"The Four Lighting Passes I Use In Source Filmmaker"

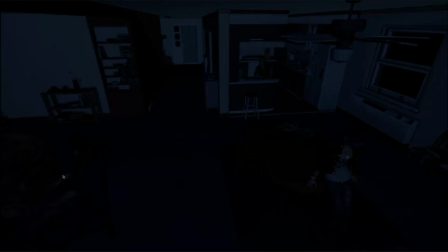0s
Whenever I'm lighting a scene, there are four main light passes that I take.
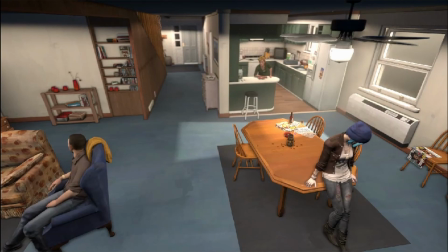4s
The first pass is diegetic, or light sources that exist within the world.
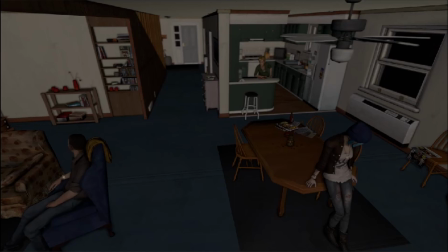9s
The second pass is ambient, or the color of shadows in the world.
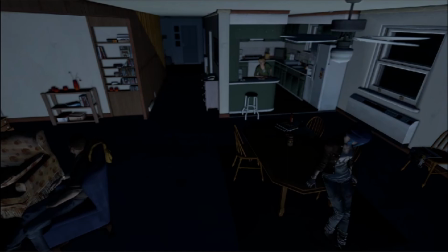13s
The third is bounce, or the color of light bouncing off of surfaces that themselves have color.
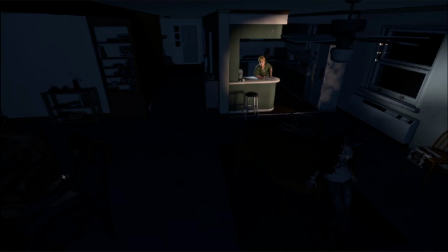19s
And the fourth is aesthetic, or non-diegetic, which are lights that have no source in the real world, but make the shot look nice.
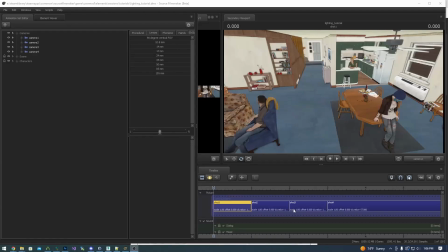27s
So it may sound like stating the obvious, but before you begin lighting, you need to first understand what exactly you're lighting. In this particular example, I have set up a scene in the Madsen house from Life is Strange with 3 characters spread across 4 shots.
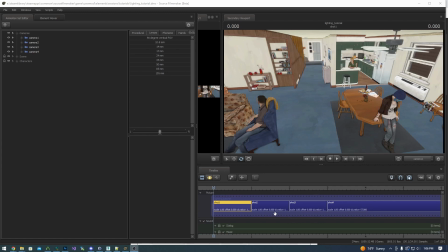41s
Our first shot is an establishing wide shot showing the scene as a whole. Our second shot is a close-up of Joyce as she speaks to David,
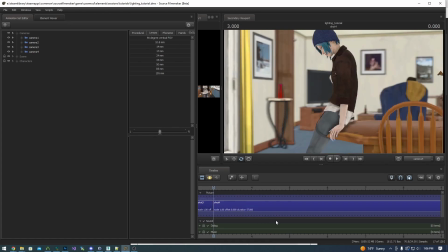49s
and then we have a shot of David responding, while we have a shot of Chloe trying to ignore all of them. So, as we can see across these 4 shots, we're going to need to light basically the entire first floor of this house. So, that is our goal of what we need to light, and with that in mind, we begin.
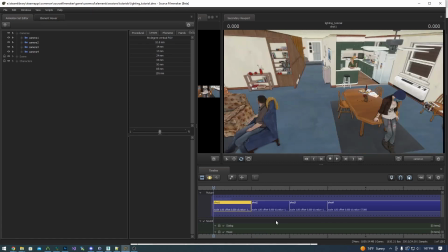66s
As I stated up top, the first place that I begin with is with diegetic lighting. Diegetic simply means in the world, and so in this case, it means all the things that would be casting light in the world, such as these dome lights, the television, windows, sunlight coming from outside,
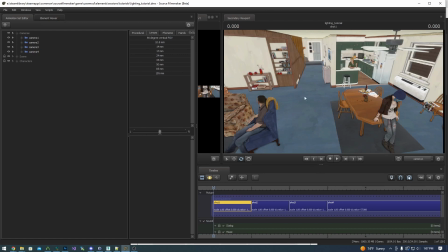84s
etc. So with that being said, I'm just going to begin with this dome light right here. So I'm going to turn on the lighting.
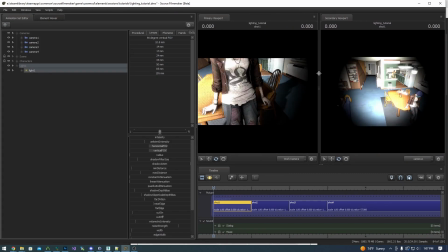91s
I'm going to add a new light, and then I'm going to bring this over, and I'm going to drag the light onto the secondary camera,
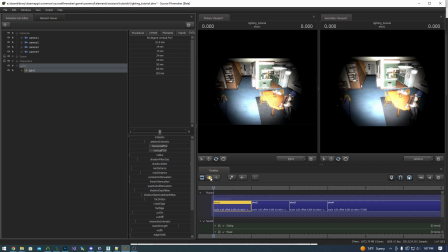99s
which allows me to pilot the light as if it were a camera.
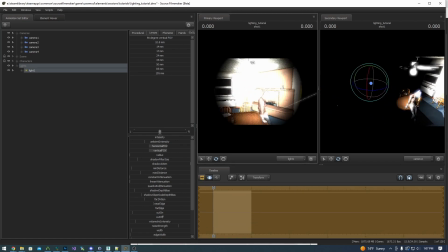103s
So now using holding down left click and using WASD and then Z and X to move up and down,
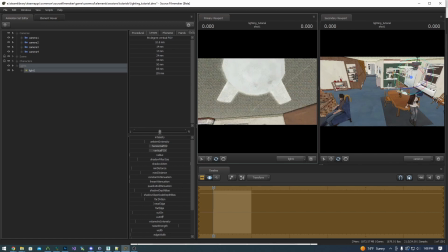109s
I'm going to turn off the lighting. I'm going to place this where this dome light is.
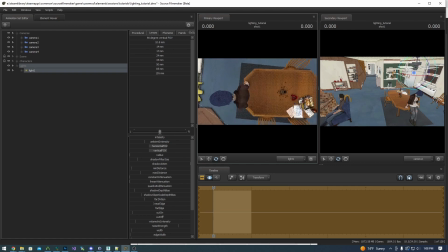114s
I'm going to move it into it just very slightly. And I'm going to point it straight down. I'm going to turn on the lighting.
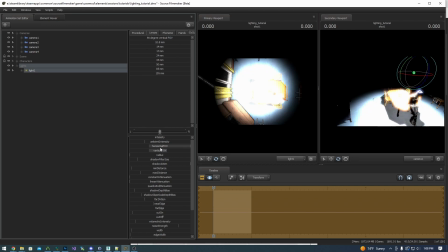120s
And then I'm going to make the FOV as wide as possible. I'm going to right-click the horizontal FOV and remap it to 175. You generally don't want to go any higher than that. Things get weird once you get close to 180.
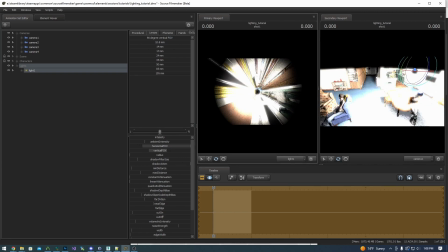134s
But by doing this, I can make this light be about as wide as I can manage it. I'm going to pull it up a little bit more. About right there. I'm going using S to back up, and you can see in this viewport right here, you can see the shadows get a bit weird.
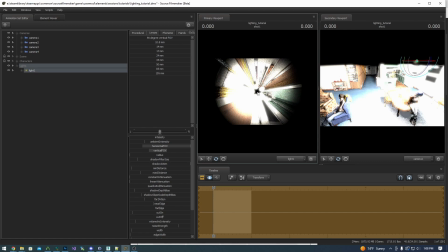149s
I'm going to place it about right there, get it as close up into the ceiling as I can without it getting strange. Now, because this is a very large glass dome, it's going to be casting a very diffuse lighting, and so I'm going to max out the radius.
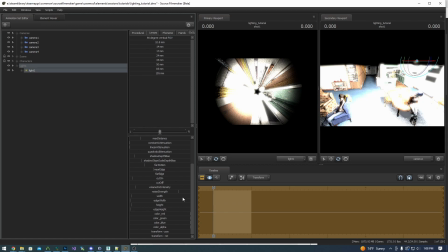162s
And then because this is an indoor lighting, they tend to have a very warm tone, and so I'm going to reduce the blue and the green. I generally do this stepping right here, and that gives it a nice yellow tone.
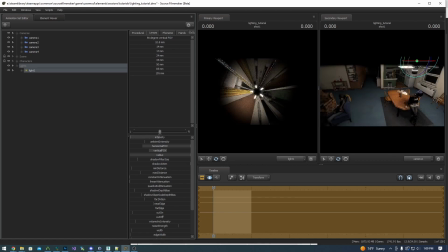175s
Now I'm going to reduce the intensity until about right there maybe.
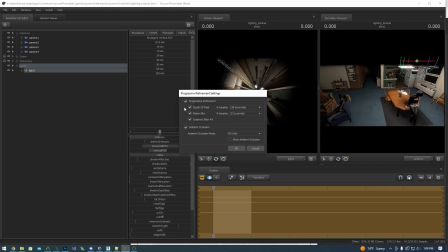180s
I'm going to right-click my render settings and make sure that they are set to 128/32. This is a good starting point to see what your lighting looks like.
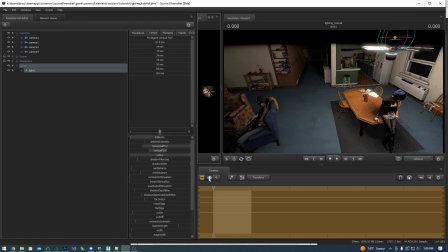188s
And then whenever you're ready to preview what your lighting will look like, you can go from the motion editor, where you should be placing your lights, to the clip editor to let it settle.
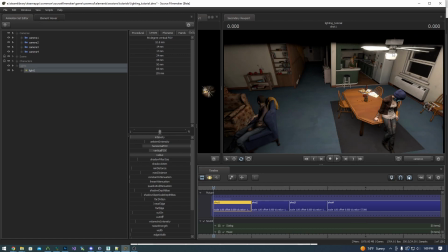197s
So we can see that that's a pretty good start right there. I don't like these lights being up above the fan,
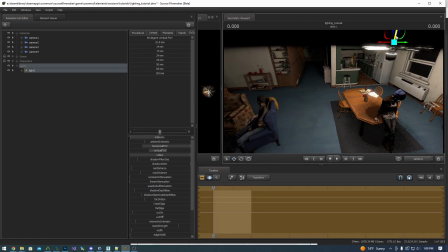203s
so I'm going to grab it and just move it down a little bit into about right there.
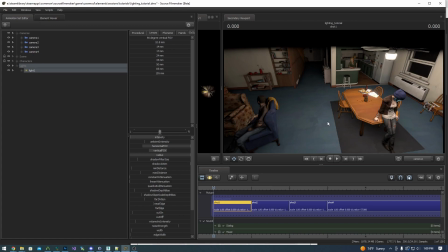210s
There we go. That's looking a lot better. And now we're going to do the same for the rest of the diegetic lights in the scene.
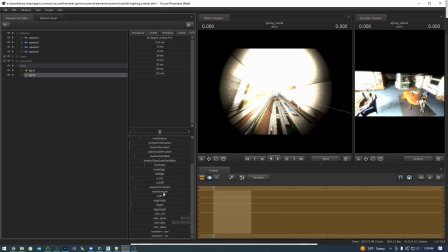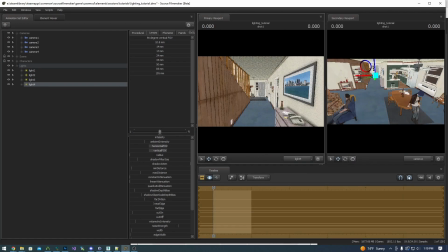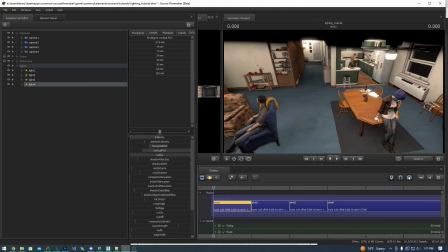229s
So we can see right here that this diegetic light, it's a bit close to this wall, and it causes a really unsavory shadow.
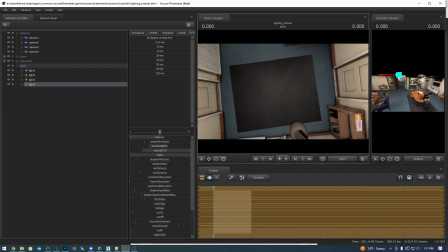235s
So in this particular context, you are perfectly okay to fudge it a little bit. In this case, I'm just going to tilt it slightly away from that wall.
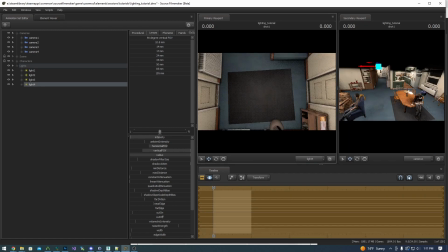245s
I'm going to do the same thing. I'm going to pull it up a little bit.
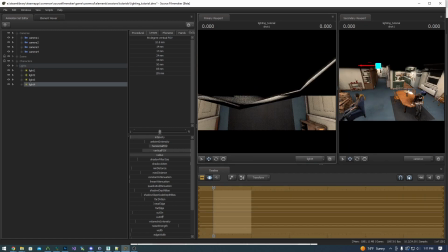248s
And then I'm just going to more like that.
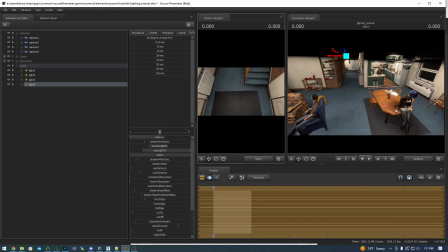257s
Fiddle with it a little bit more.
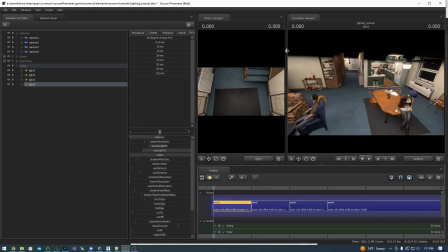262s
That. And don't worry about this shadow right here. We're going to address that later. Right now, we're focusing just on diegetic light sources. There's one last light source I want to add, which is going to be the light from upstairs. You may not see it in any of these shots, but I'm going to add it anyways, just to be safe.
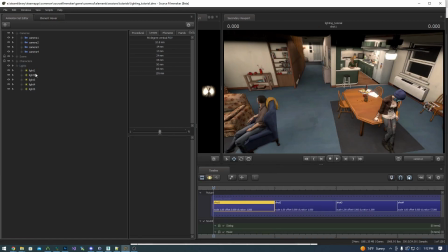284s
For organizational purposes, I like to name everything, so I use not just light 1 to light 5, but you know exactly what they are. I'm going to do that quickly. And now that is all of the room lightings, we're going to add a sunlight coming through this window, because that is also a diegetic light.
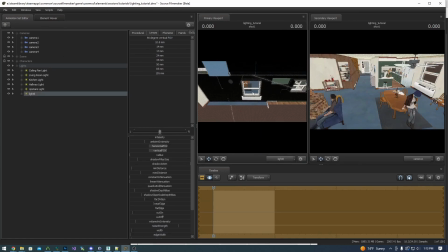304s
We're going to place the sun rather high up in the sky.
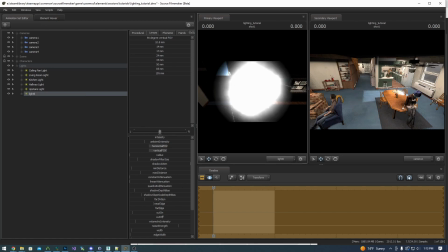308s
And because it's a sunlight, we're going to give it volumetric so that it sort of has a thickness to it. We're going to increase the intensity and the noise, and then we're going to also give it a slight yellow hue.
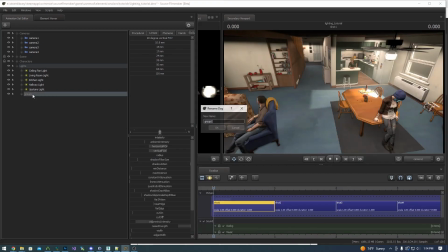320s
I like to group my volumetrics into their own group so I can easily see what is volumetric and what isn't. Place that at the top. So now that is our diegetic lighting, and as you can see, this is the bulk majority of our lighting, and it looks okay as it is.
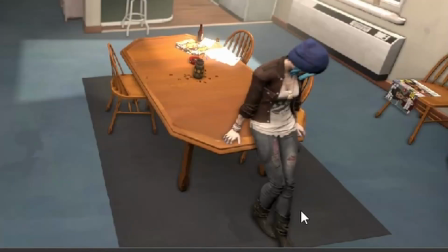337s
However, if we take a look at Chloe, for example, here, we got a lot of really nasty shadows, especially right here underneath her breasts, and then also here on David's legs and whatnot.
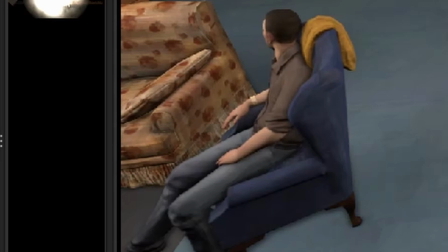348s
So this is where the second lighting source, the ambient lighting, comes in. So I am going to add a new light.
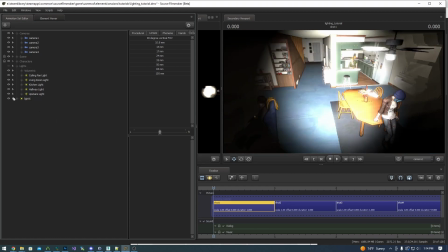357s
I'm going to drag it outside this group. I'm going to turn off the main lights group. So now this light is the only source.
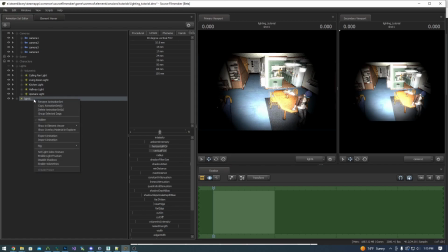364s
So for ambient lighting, the first thing I do is I disable shadows and I pull it outside the scene behind the camera.
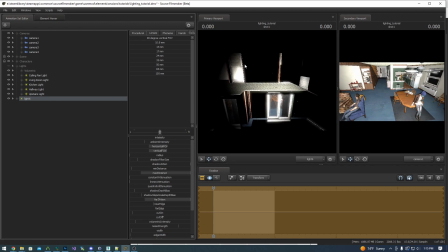373s
I then max out the max distance and the far Z attenuation so that it goes as far as it possibly can. I max out the FOV, and then I hit constant attenuation, just drag it.
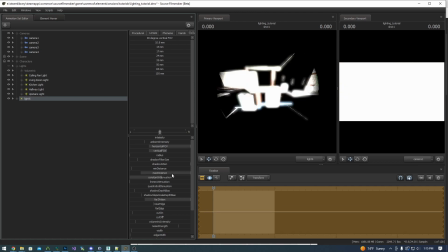385s
It doesn't matter how much you move it, any amount is all you need. And you can see this makes the light blindingly light. Next thing I will do is remap the intensity to go from going from 0 to 1000 to 0 to 5, with a default from 500 to a default of 1.
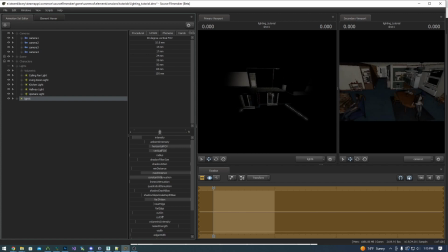401s
Now drag this all the way to the left and bring it up until it's just a decent fill.
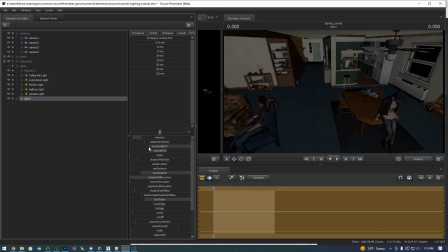410s
And so basically all your ambient light is it's replacing the pitch black of your shadows with whatever color you end up choosing here. In the absence of all lighting, this is the light that will be there. I'm going to give it a very slight orange tone to fit the light tone of the room.
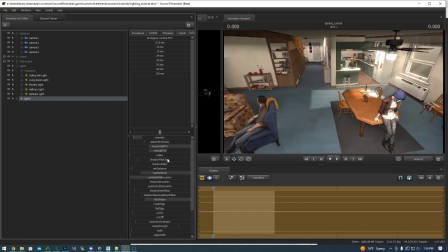426s
And now I can turn on the lights.
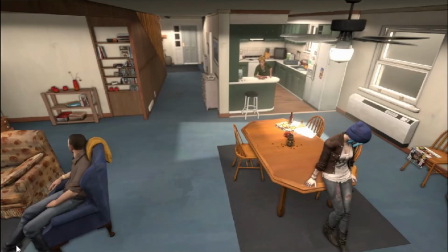430s
Now we can see that dark shadow right there and the dark shadow on David's legs are much less intense now.
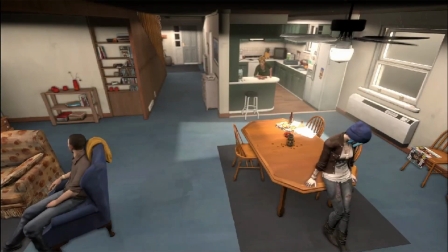436s
I can turn this off and you can see it. It makes a very stark difference. It's subtle, but it's very impressive. And importantly, observe how these dark shadows that I pointed out back here and on the ceiling,
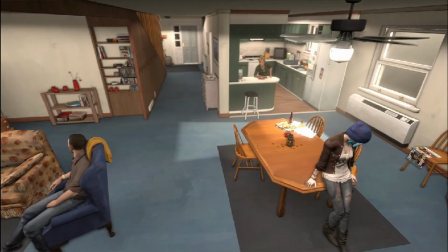448s
they get filled out very nicely with our ambient light. I'm going to rename that ambient.
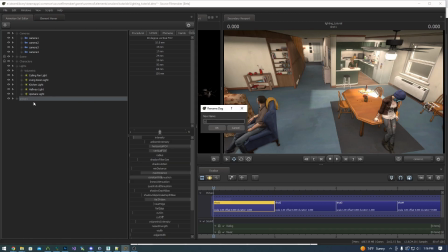456s
And much like volumetric lights, I like to group all of my unshadowed lights. I'll place that up above volumetrics. Next light that we're going to add is the underlight, or the bounce light.
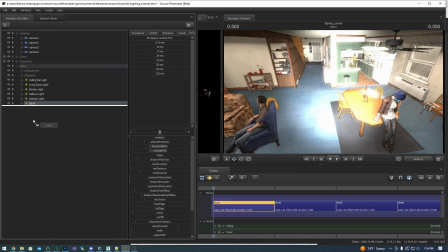469s
And I'm going to do the same thing I did with the ambient light. I'm going to add a new light, turn off all of the other lights,
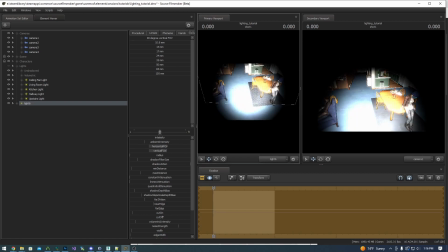476s
disable shadows, and then I'm going to drag this underlight, as its name suggests, underneath the floor and have it point straight up.
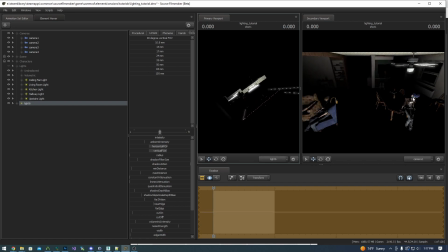485s
In this case, I'm going to bring it back a little bit so that the shadows it casts on Chloe's shirt is a little cleaner. We're just going to aim it this way.